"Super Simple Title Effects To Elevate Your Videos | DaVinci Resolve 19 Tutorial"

Use that link and you'll get a discount code on an already good deal using Motion Array. Thank you so much for sponsoring this video and other creators just like me. Now the second effect is the video pass-through effect, and I personally like using this on many different projects, and it is just as easy to do as the video scramble.
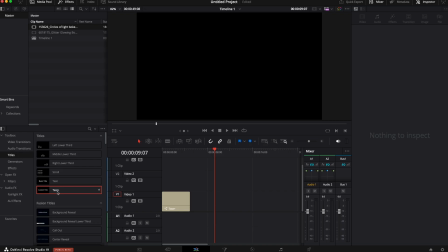Might be a little easier. Now, again, we're gonna need a title. I'm gonna pick the text plus just because I like being able to customize it. You can't do as much in the text, so I always grab a text plus. What we're gonna do is we're gonna add whatever title we want. Again, inspector, video, text. Then we're gonna customize whatever we want our title to be. We are then going to select our font.
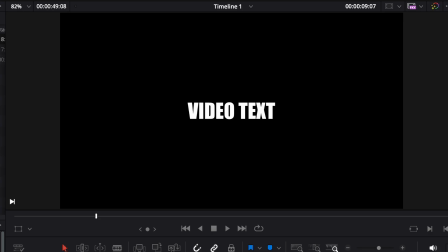I personally like using something that's very thick, bold letters because it's going to show the video through it better.
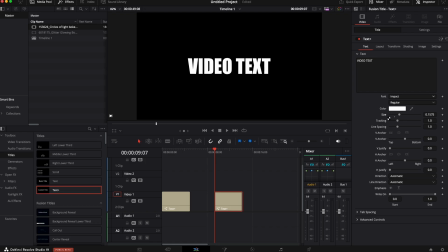We're going to customize it however we like. I think that's pretty good right there. Then we are going to need some video clips. Now you can do this with many different video clips. Again, MotionRay has plenty of stock video clips that you can use.
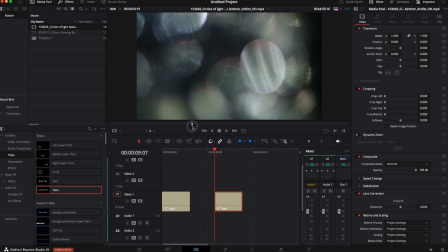So we've got two different ones. We've got something that's more just like lens flares, and then we've got one that's like a sparkler effect going.
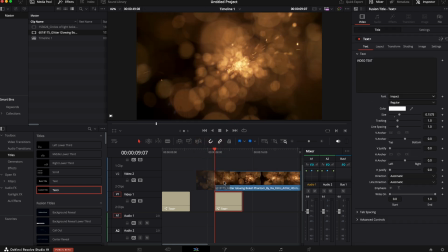So we'll try each. I'm gonna grab the sparkler effect. I'm gonna drag it on top. I'm going to trim it up so it's the length of our video. And then with the video selected, again, inspector, video, we're gonna go to the composite mode.
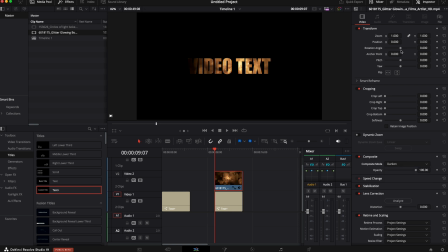We're gonna click that and we're gonna go to darken. I am gonna size it up just a little bit because I think it's just a little too dark in the corners. And now you can see if we play that through, we have a video inside the text. I do like using this effect for transitions.
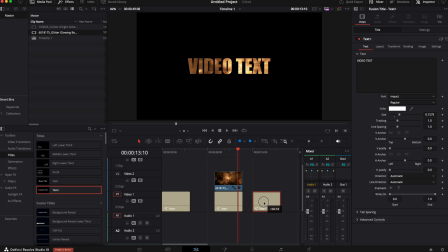So if I duplicate this text by hitting Option on my keyboard, moving it over, I'm gonna grab the circle light. I'm gonna drag it down right on top. And you can see that it starts black and then brings in color and is gonna go back to black.
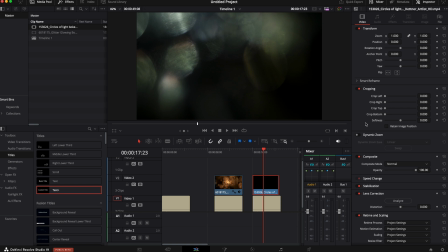I think that's kind of cool. So we're gonna click that. Again, composite mode. We're gonna go to darken.
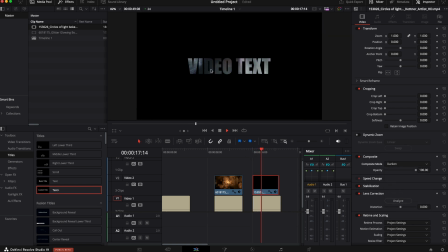And now you can see the video text kind of fades in and then fades out. If that's a little short for you, you could always customize it, make it longer, add something else in there. But that is another way that you could really make this specific to your needs and your videos. That's it for me today. Two simple text effects inside DaVinci Resolve to elevate your videos and make your life that much better. Thank you so much for watching this video. And if you're new here, consider subscribing. Check out MotionRay. Got links in the description below. You're amazing. I'm the Iron Giant. See y'all next time. Peace.